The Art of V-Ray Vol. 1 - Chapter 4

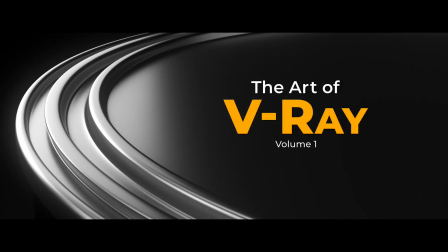[0:01]
Hey, how's it going? Rusty Hazelden here, and welcome to The Art of V-Ray, Volume 1.
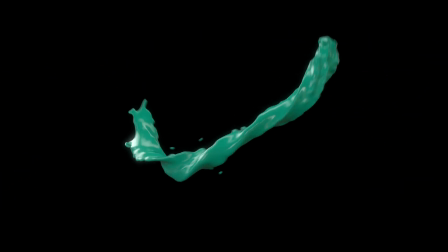[0:11]
In this video, we're going to harness the power of V-Ray to render an exciting television commercial featuring colorful splashes of paint.
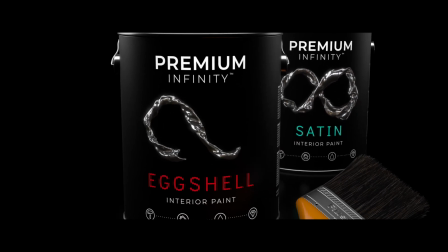[0:20]
To get the most out of this video, make sure to download the project files linked in the description and give this tutorial a go.
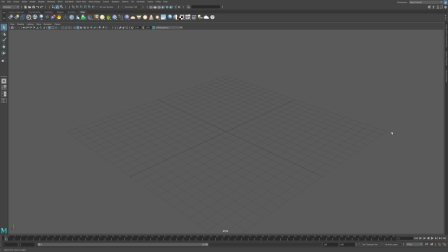[0:30]
In this video, we're going to learn how to light a scene containing shiny metal objects.
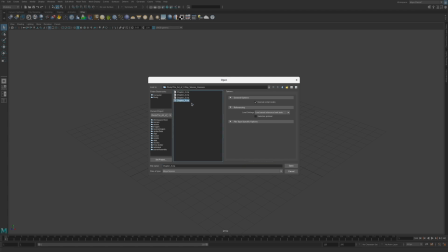[0:37]
Start off by opening the scene file called Chapter 4.
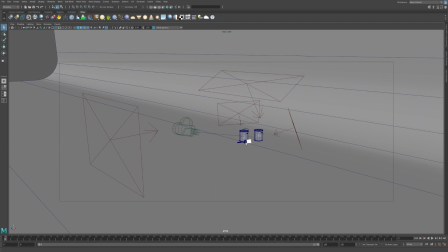[0:41]
This scene contains two paint cans, a paintbrush, a curved studio backdrop, and several lights. The lights in the scene are shaped like rectangles. They're called V-Ray rectangle lights, and they can be created by clicking the V-Ray Light Rect button in the V-Ray shelf.
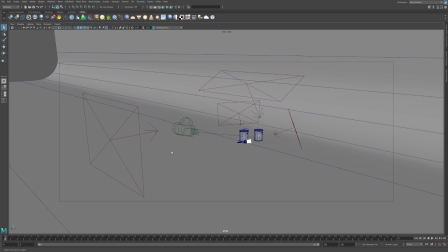[1:01]
Rectangle lights are also known as area lights, and they emit light from their surface into the scene. The arrow on the light surface indicates the direction of the light. The paint cans and the paintbrush contain highly reflective metal surfaces.
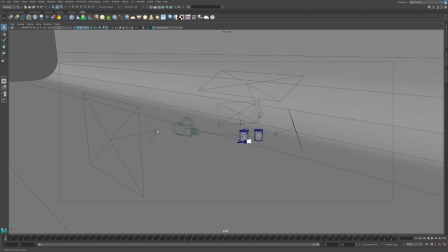[1:17]
Rendering a photorealistic metal surface is very similar to taking a photograph of a mirror. Most of what you see in the image are reflections of the environment around the object. Since the paint cans are in a dark studio, the only reflections we're going to see on the metal surfaces will be the studio lights.
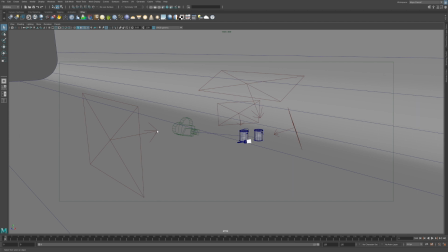[1:35]
This means the rectangle lights are going to both light the scene and provide us with interesting reflections on the metal surfaces. To begin lighting this shot, let's switch to the render cam in the viewport.
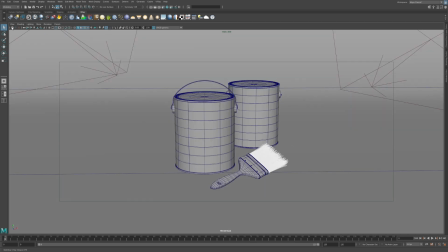[1:48]
Click the V-Ray icon in the viewport to start up the IPR renderer.
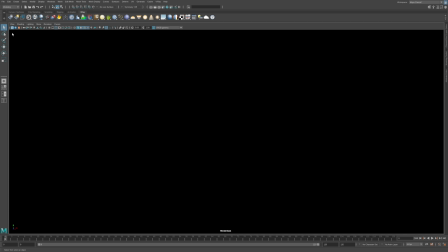[1:54]
Right now, things are looking rather dark, since all of the studio lights are turned off.
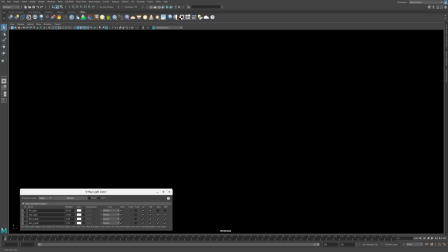[1:59]
Let's open up the V-Ray Light Lister by clicking the icon in the shelf. The V-Ray Light Lister provides a list of all the lights in the scene and makes it very easy to adjust their attributes. Let's start by turning on the lights called Rim Light 1 and Rim Light 2.
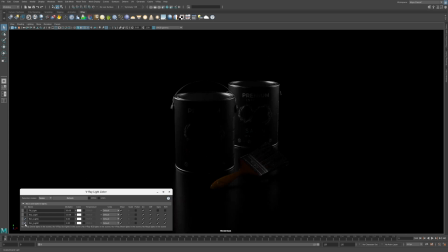[2:16]
To turn on the rim lights, simply check the boxes next to the light names. The rim lights are placed just behind the paint cans, and they light the sides of the paint cans. These lights help to separate the paint cans from the dark background.
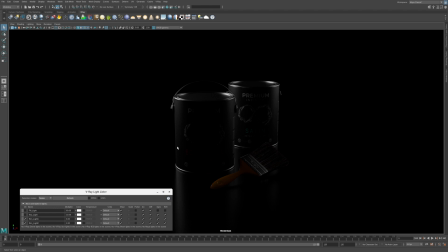[2:32]
The rim lights may seem rather dim at this point, but that is intentional. Since we have four lights in the scene, it's a good idea to build up the lighting levels gradually so things don't get blown out. Click the checkbox next to the fill light to turn it on. Now we can see the front of the cans much more clearly.
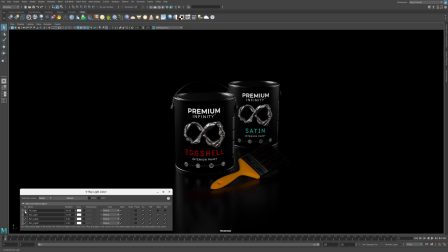[2:52]
The fill light is used to provide even light on the paint cans so we can read the labels. The brightness of the fill light can be adjusted by changing the value in the multiplier field. Right now it's 60. To make the fill light darker, type in a lower number like 10 and press enter.
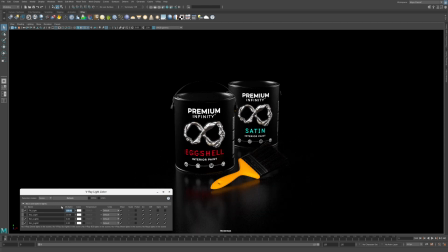[3:11]
To make it brighter, type in a larger number like 200. Let's drop the brightness back down to 60. With two rim lights and the fill light, the scene is starting to look pretty good. There are two areas in the shot that still need more light.
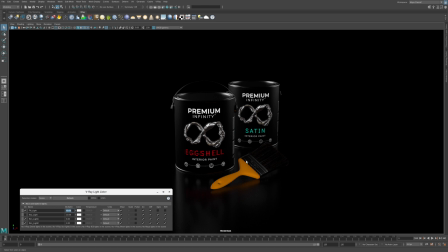[3:28]
We can see the orange handle of the paintbrush, but we can't make out the metal band or the actual bristles. Also, the lids on the paint cans are lit on the edges, but the middle areas are still quite dark. This is where the key light comes in handy. Click the checkbox next to the key light to turn it on.
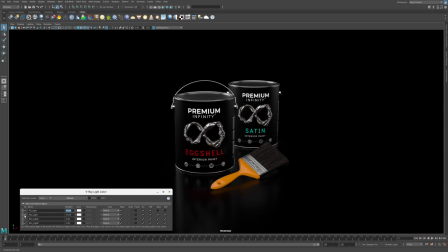[3:47]
Now we can see the entire paintbrush. The orange plastic handle has a white reflection on the surface, and the metal band stands out. The lids on the paint cans now have bright highlights in the middle. Let's toggle the key light off, and then back on, so we can clearly see the difference.